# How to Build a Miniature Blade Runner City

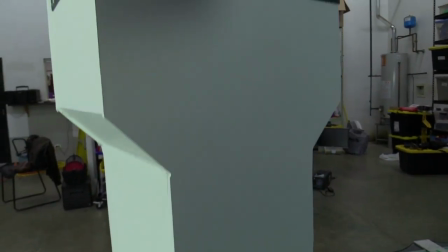this is our base building here.
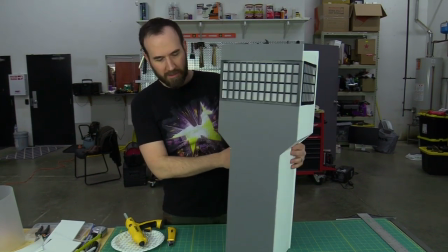Obviously, it's pretty bland, but we want to give it some texture and some elements.
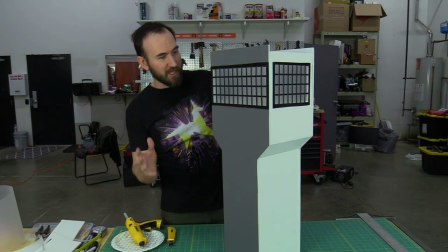You know, this is kind of Blade Runner city, so I'm going to put lots of external elements to it,
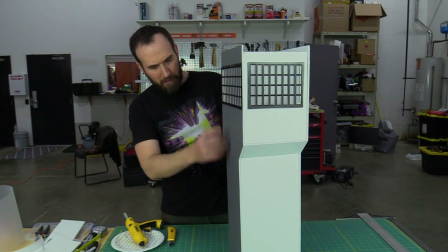like piping
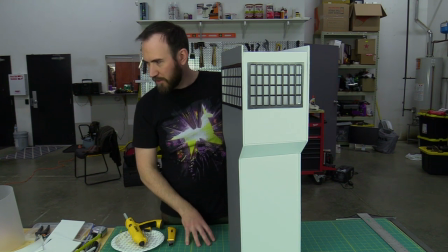and little antennas and stuff like that sticking off of it, and some different pieces of plastic and raised elements to give it a texture.
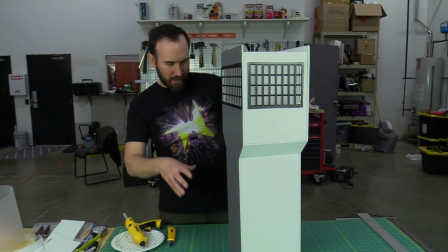Because then once we put it on set and smoke it up and light it, you're not going to see a lot of the detail, but when you light it, you want to light it in a way that's kind of dramatic, and so you'll see the different elements that might cast shadows or obviously give it a texture.
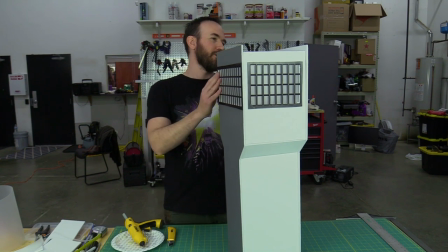So, you know, this isn't going to hold up to much scrutiny on a close-up, but as far as,
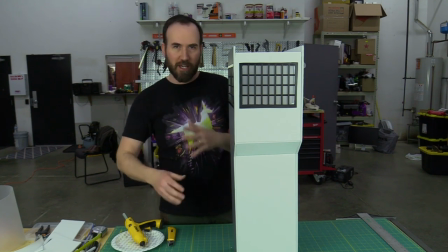you know, some background scenery and stuff like that, you're going to be flying through the city if you want to get some shots like that.
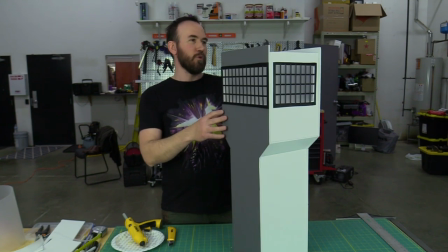Then, you know, again, we're going to light it and smoke it so that it looks kind of Blade Runner-y.
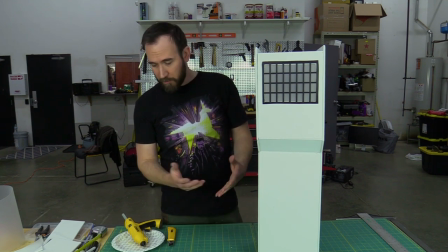But yeah, but the fun part now is going to be finding
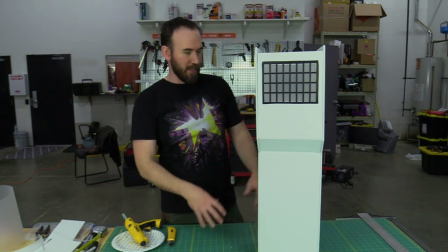all the different cool little elements to glue onto this and make it look futuristic.
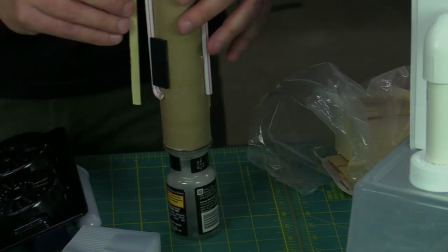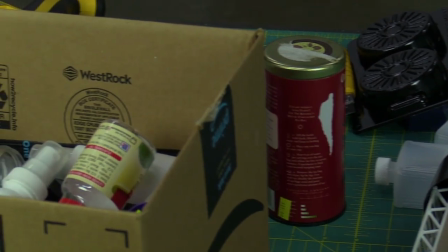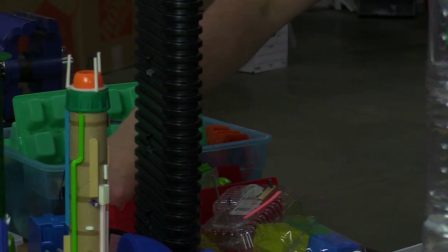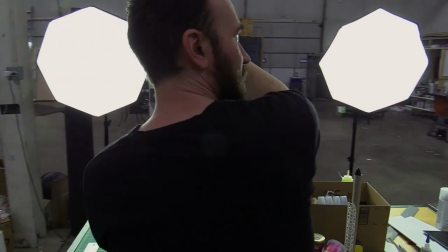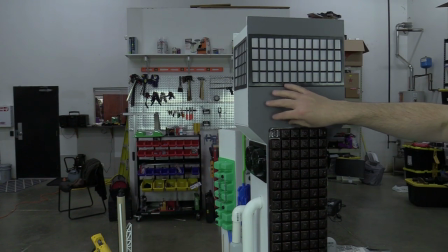I don't want to have like too much like flat surface, because that kind of gives away
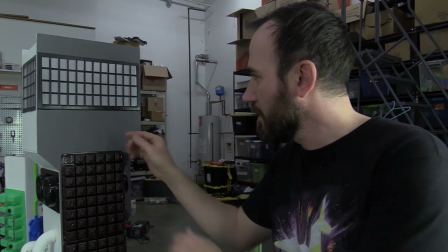the scale of it. It makes it look much smaller than it is. If you have a lot of little details, even just adding, you know, some of these elements,
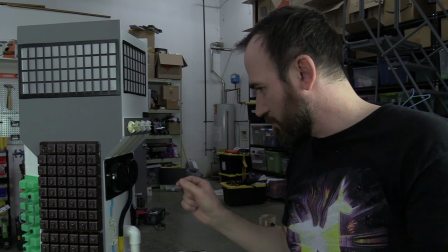just to give it a little bit more texture, and actually some of the more like the thinner parts and stuff like that,
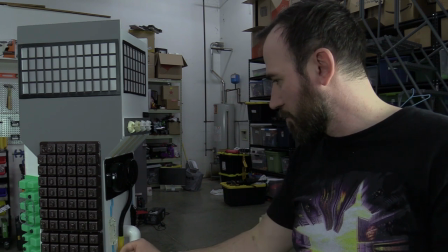adding those different elements to kind of give it a little bit more of that.
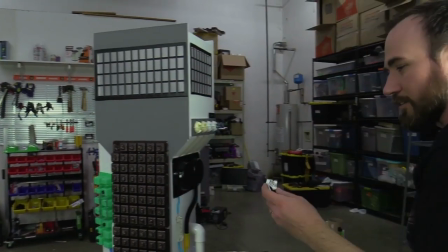Make it look larger than it is. Got these little matchbox cars that I got at American Science and Surplus a couple years ago.
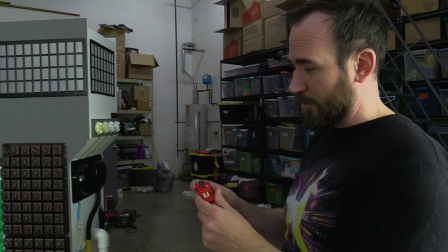They were like 50 cents a piece, and they're kind of futuristic looking. So I think these painted and then added to,
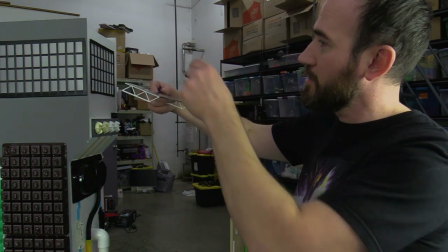I might put a little flight deck kind of thing attached there with these on there, and that'll also help give it some scale too.
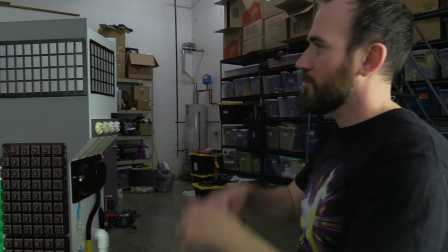You know, if you kind of just see them in the background a little bit, then it also kind of makes it look like it's much larger structure than it actually is.
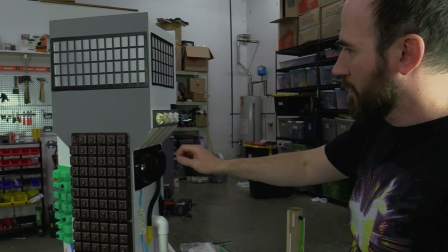But obviously, again, yeah, the more detail you put into it, the better it's going to look. But I think, you know, I'm just going to add a few more elements,
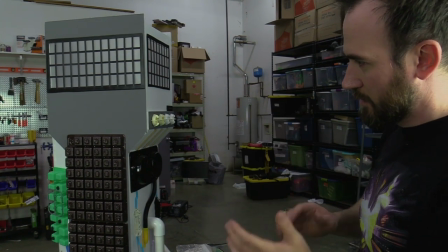and before we get ready to paint, because I want to get this kind of finished up.
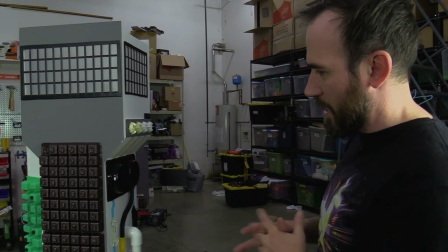But yeah, I think once we smoke it and light it, it'll look good.
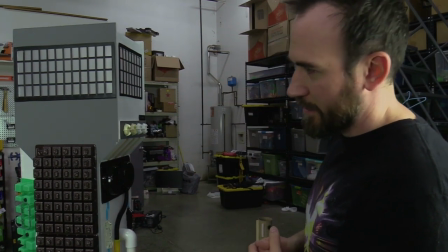But obviously, yeah, you can take as much time as you want.
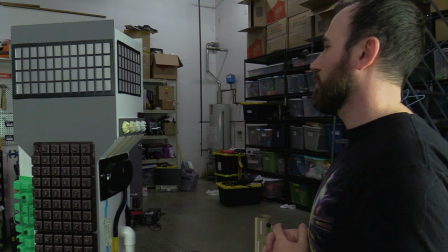You can put tons of detail in it and focus on it and you know, spend weeks or months on it, just one aspect of it or one building.
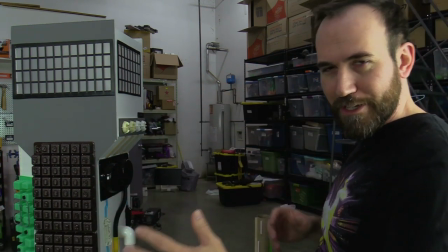You know, you don't have to build three or four buildings in 2 days and and paint it and light it and everything.
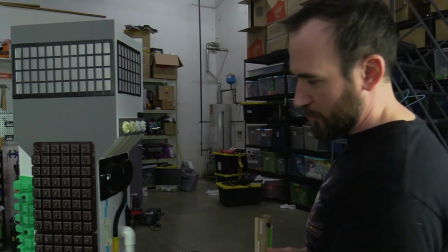So, but you can do it super cheap. I mean, all this stuff is just, most of it is junk.
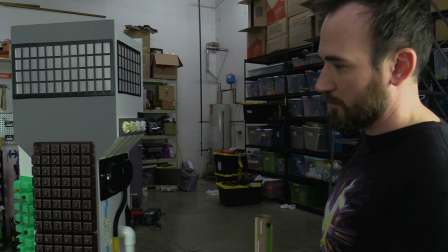You know, if you want to spend a few bucks on some foam core, which is not very expensive,
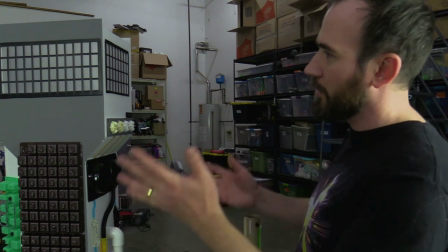and you can even use, you know, cardboard if you need to, cardboard boxes and stuff like that,
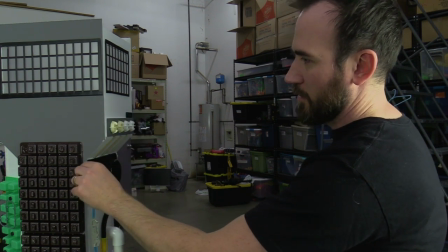which, you know, don't cost anything if you get them from, you know, packages or something, you know, get delivered or whatever.
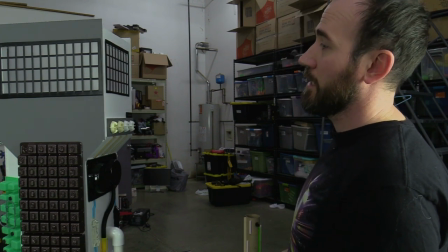But yeah, I think this is a cheap and, you know,
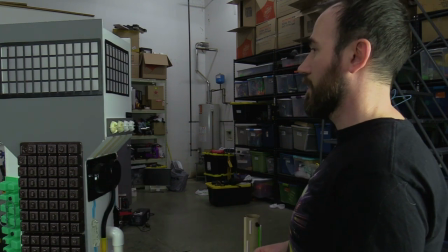effective way to make some practical miniature effects. All right, so we're on day two of our miniature city Blade Runner build. I'm gonna finish up some of the details on a few of the key components. We're gonna have some of the background components be a little less detailed, mostly for time. Again, if you guys have the time, I mean, you can spend as long as you want making your miniature city or any kind of miniature, you know, thing you wanna build. You know, the more detail you put into it, the cooler it's gonna look. I'm just showing how you could build basically a miniature city set in just a couple of days with just junk you have kind of lying around the house or cheap materials. So I think it's still gonna be pretty effective once we smoke it and light it. But yeah, I'm gonna finish up some of the details and get to painting today. So let's just dive right in.
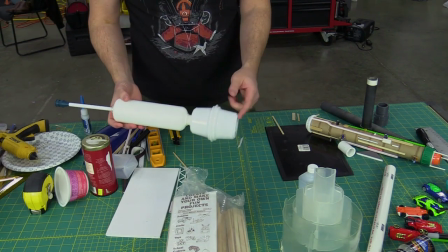All right, so obviously this is just a shampoo bottle, some yogurt cups glued together, some little model parts, piece of tubing,
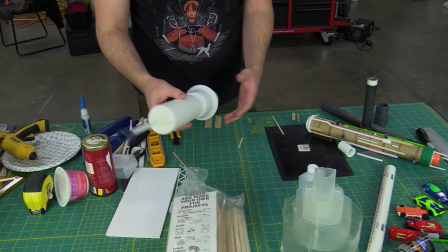and you know, you glue the different elements together and it already looks like something.
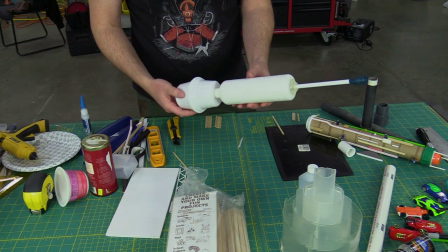You know, it's not fully recognizable as what it is, but you know, it's all very clean, it's very smooth.
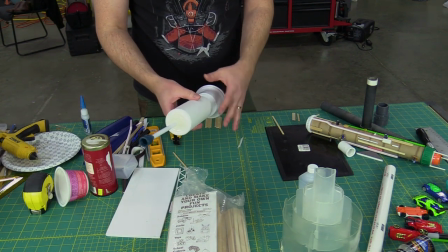If it's just in the background or it's just an object that you need kind of a cool silhouette of, you know, that kind of serves its purpose.
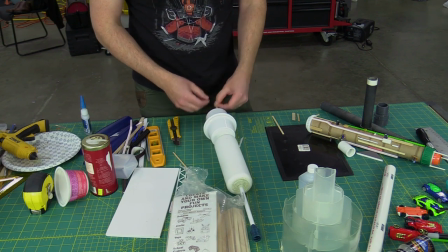But I want to add some detail, some texture to it, and again, to give it some scale, so I have some thin pieces of, got some scrap
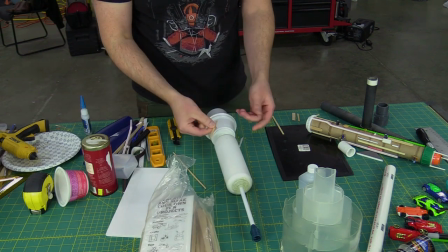wood here, and I'm just gonna just start gluing different pieces here
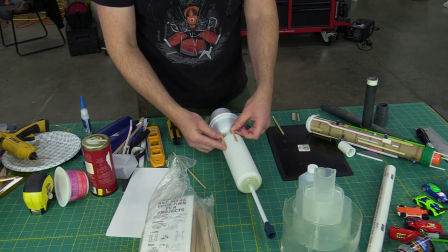to it, and some other different maybe model elements to, again, give it,
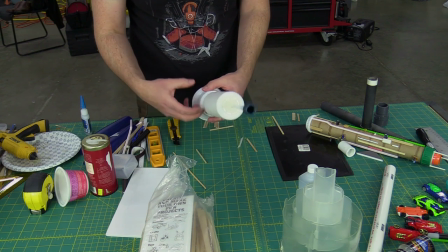to hide more of the obvious elements of the what it is,
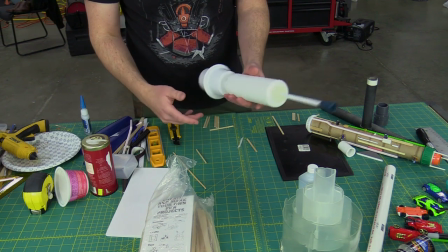the shampoo bottle and the yogurt cups, and also to just give it some added texture.
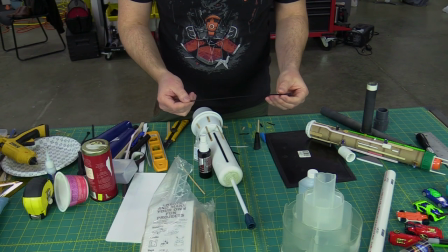Yeah, cable ties or zip ties are always a really great, actually, resource to for little detail stuff like this.
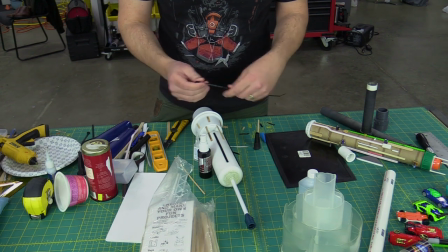I mean, they're relatively inexpensive. You can buy a big bag. I also, when I use them, I save the extra pieces.
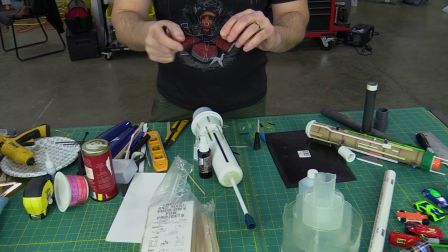They usually have kind of, they have that nice rib texture, and so when you glue it to something,
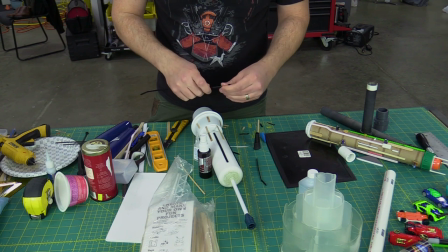it gives it that little bit of detail that kind of helps sell whatever piece you're dressing up.
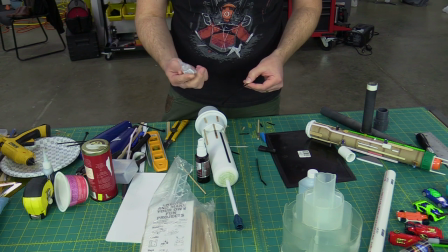Right now I'm just using Loctite super glue.
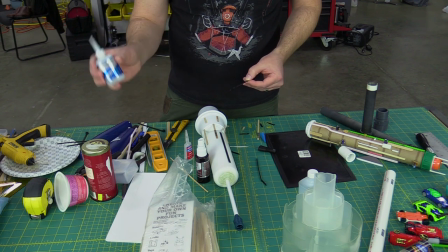I also have Berwyn's Instacure, which is an excellent model glue and plastic glue.
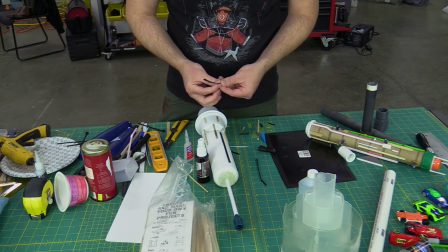It bonds, it really does almost instantly. But if you're gonna use just a regular super glue,
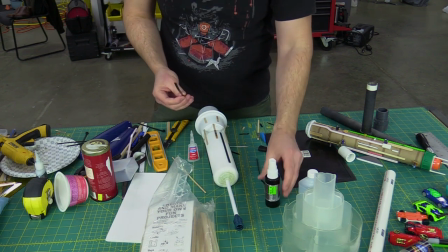I suggest using an accelerant to kind of help speed the process along once
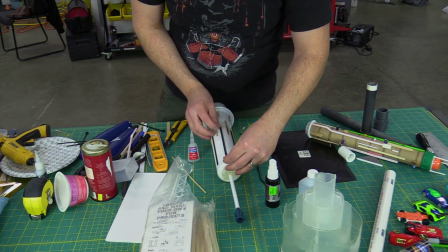you kind of get the piece sort of situated where you want it to be.
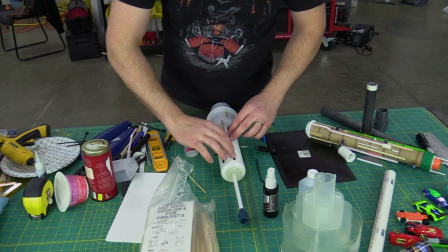Just give it a spritz of that and then you're good to go.
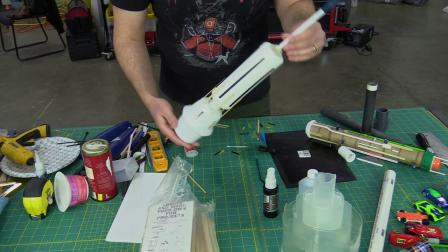All right. So already just with those little added pieces, kind of gives it a little something.
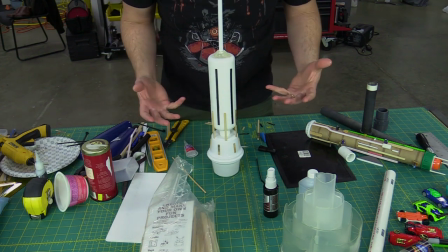To help hide the fact that it's just some bottles and containers.